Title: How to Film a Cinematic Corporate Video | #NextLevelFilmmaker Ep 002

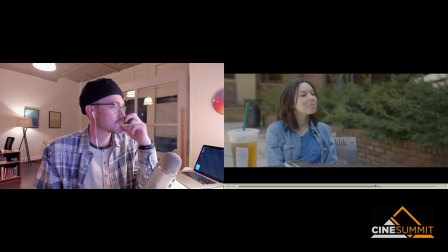[25:17]
Got it. So he's really, so he's really on the right track here. I mean, uh, uh, a little more budget to maybe have a DP with you throughout all these shots,
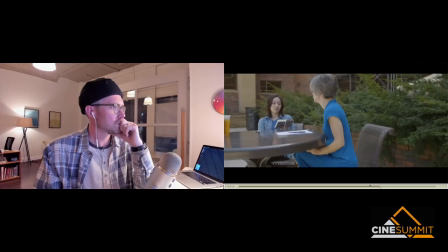[25:25]
you know, to, I mean, you know, when I say DP, I mean somebody that's highly qualified and with,
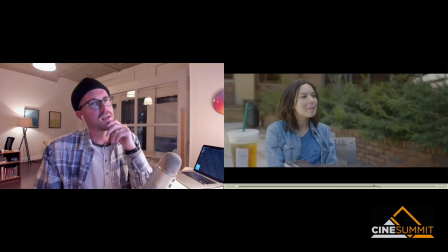[25:31]
uh, and with the gear to, yeah. Yeah. And, and I'm just going to get nitpicky on the frames for a second but i mean this is the type of like it's this level of
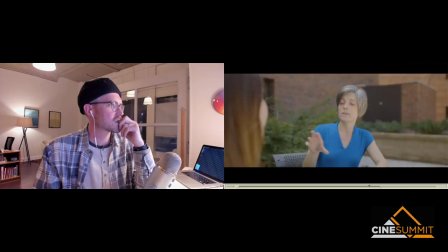[25:41]
scrutiny that you would you kind of go into when you're at that level which is like you know again like this this girl's room is just like
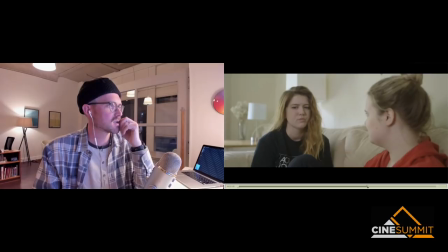[25:47]
this is just a weird setting i don't really like the look in here like it feels depressing this one bothered me a lot this one bothered me a lot yeah yeah um so you know maybe picking a different shooting in a different place bringing in some stuff to just like art directed a
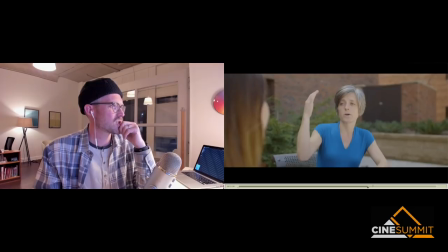[25:59]
little so it feels a little nicer lighting it a little you know a little bit differently these these women sitting at the park bench here um you know
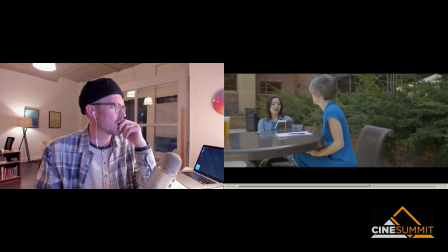[26:06]
the composition here bugs me like i don't understand why all this negative space and then there's like this close-up where all you see is the sticker of like the you know starbucks in the foreground right here um you know and why are there no other students
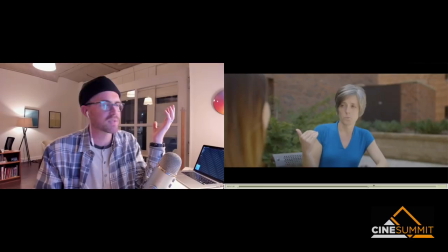[26:18]
anywhere what is this big black thing behind her these are the type of things like when i'm scouting and i'm looking for a park bench to shoot i would be like i don't love that i don't like this black thing over her head it feels heavy and weird um come around the shoulder like cheat it out a little bit more so you're feeling more of the you know you're feeling more of like out looking out into the school more and then let's put
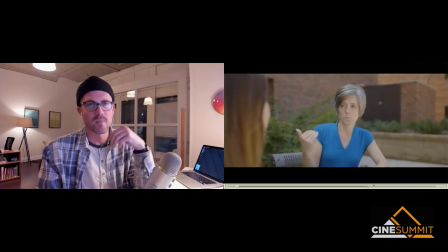[26:37]
like a few extras back there walking through with backpacks on or whatever to make it feel more alive so like you know that's the level like if you're going to take it to the next level that's the type of like um detail you want to get into now let's be real before because this is the part that really bugs me if he wants to get this at that level that's a it's what are we talking how many characters were here how many things were they doing how many locations how many you know this is a lot this is a lot right i mean you're He's not going to knock this out on his own, and that's probably why half of these were like this is because budget and he's running around. He's trying to do this quickly and whatnot, and, okay, we got this bench, and let's go. You know what I mean? So not easy, right? No, not at all. Yeah. But, yeah, it's not. But it is what it is, so I don't know. What do you mean? Yeah, yeah, yeah, yeah, yeah. No, I just want to make sure people understand the level of effort is necessary to get these results that we all are trying to get. That park bench isn't just going to work unless you go and scout a bunch and find the right park bench. Yeah, yeah, right. But I also think it's important to – like that's the thing you do to level up. but I also, I wouldn't be, I wouldn't encourage Paul to be like, Hey, next time don't shoot this many locations and don't do this stuff because you totally failed. And it's like you're, it's, you're dropping the ball because that's not the case. Like it's, it's good. I'm giving the suggestions of how to make it great. Paul, nice job. Good man. Yeah. You did real good. And I'm looking forward to the next ones. Cause I think he's, he's on the right track. Yeah. Definitely. Especially if that was your first video, man. Nice, nice work. Impressive. Impressive. All right. Thanks Adam. Thanks man. So I hope you liked that. Make sure to check out every single episode, subscribe, hit the bell button so you don't miss any one of them and I'll see you on the next episode make sure to be signed up for CineSummit.com I'll see you on those events as well take it easy